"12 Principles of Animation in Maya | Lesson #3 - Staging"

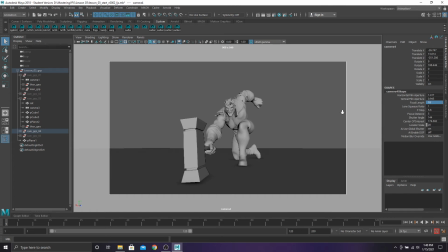976s
We can change it down to 18 and then move the camera in. Now we have the hammer as a foreground element, and it's bigger in frame. Let's also rotate the camera a little bit this way to stretch out the character
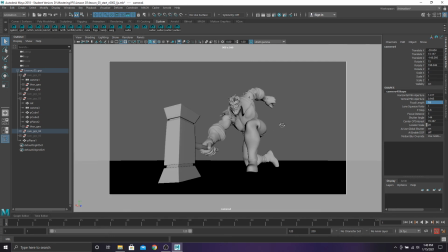989s
and lower it so we get a perspective of it being on the ground. Let's bring it a little closer. Cool, we can see the character's face clearly and the hammer is a lot bigger in frame.
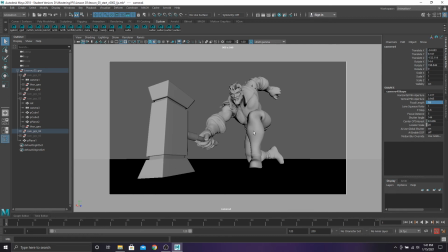1006s
Alright, let's lock this camera too. And let's move on to the last camera.
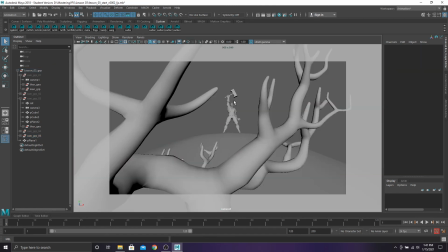1012s
So here we have a really heroic shot of Thor. The tree branches are framing Thor, but it seems a little forced, and we'd rather just see a closer image of his pose. I also think it would be really cool if we had a moving camera for this shot, so we get a better view of the pose that Thor's in.
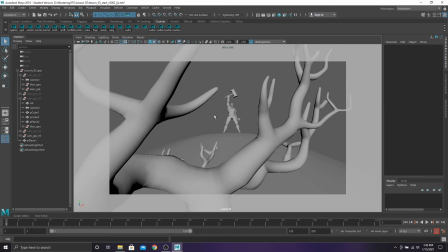1029s
So let's set our workspace up so we can have both cameras side by side, the perspective and the camera we're going to work with.
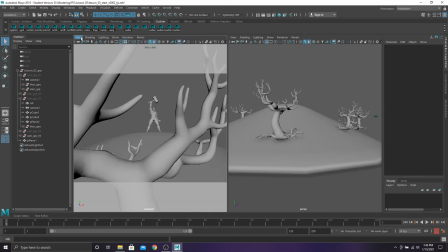1037s
Panels, layout, 2 panes side by side. Let's make sure this camera settings is on horizontal.
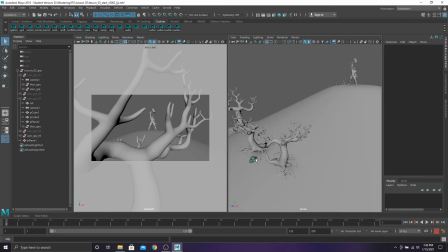1047s
Alright, so a really easy way to make moving cameras is by putting cameras in groups and animating those groups instead of the cameras themselves. So with nothing selected, go to your outliner, click on Ctrl G, it'll create a null. Now go to your camera, left click, and then middle click and drag and drop into the null.
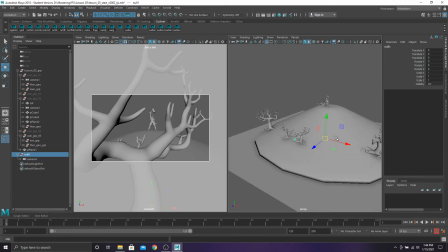1067s
That created a camera inside of a group. The null was created at origin. We don't really want that, so let's hit Shift P to get the camera out of the null. And now let's move the null up into the middle of where Thor is standing.
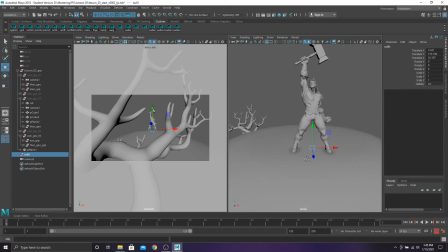1085s
If it's lined up with his torso and head, then we'll have a camera that rotates properly around him. Now let's drop that camera in here. Middle mouse click and drag and drop into the null. Let's make our camera move for about 80 frames.
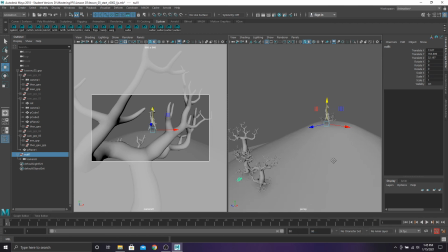1107s
So the thing about moving cameras is most of the time you're going to want to just stick with 2 keyframes, a beginning and an ending position. And most of the time they're going to want to be on linear tangents, so the camera's at a constant speed. You can add a lot more keys to your camera, but most of the time I found that an effective camera is a really simple one.
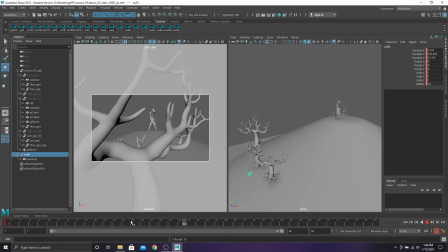1125s
So let's make sure the null is selected, hit S, and let's rotate it over here. That can be our starting position. And then our last position can be over here.
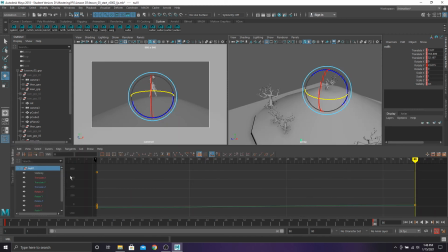1147s
Let's go into the graph editor and make sure this is a linear tangent. You don't have to make these linear, but I noticed that if a camera starts off not moving and then picks up speed, it feels like when you cut to that shot, you're not cutting into an action, and it might ruin the pace of the edit.
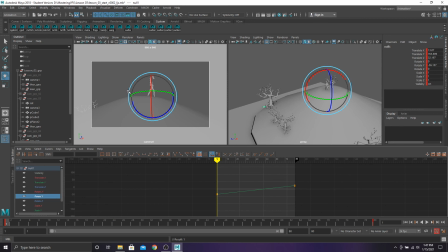1169s
So let's take a look at this shot.
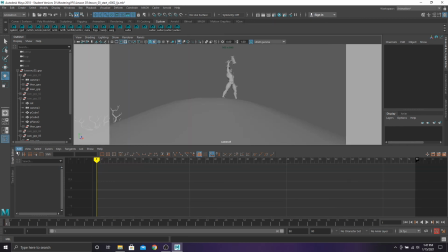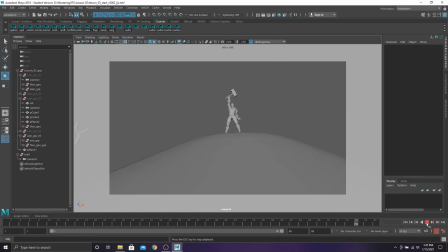1177s
So that's working pretty good, but I want to see Thor more. So let's change the focal length to be longer. Click on the camera.
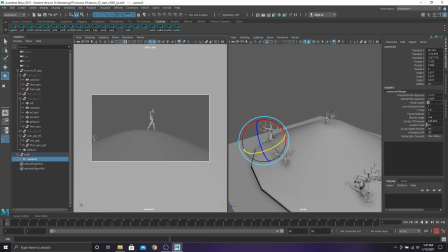1189s
Let's change it to 80.
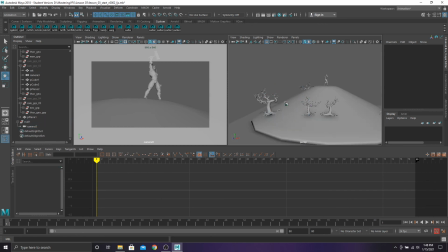1194s
So it looks like our character is getting cut off by the film gate. Let's click on our camera and we can have it tilt up a little bit.
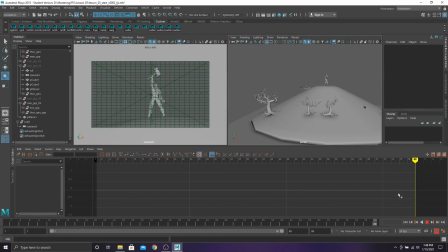1206s
Let's make sure the character's in the middle. The thing I'm noticing that's wrong with this camera still is that he's being rotated just off of center. In a heroic shot like this, you're going to want to have the character dead center. So we need to change the position of the null.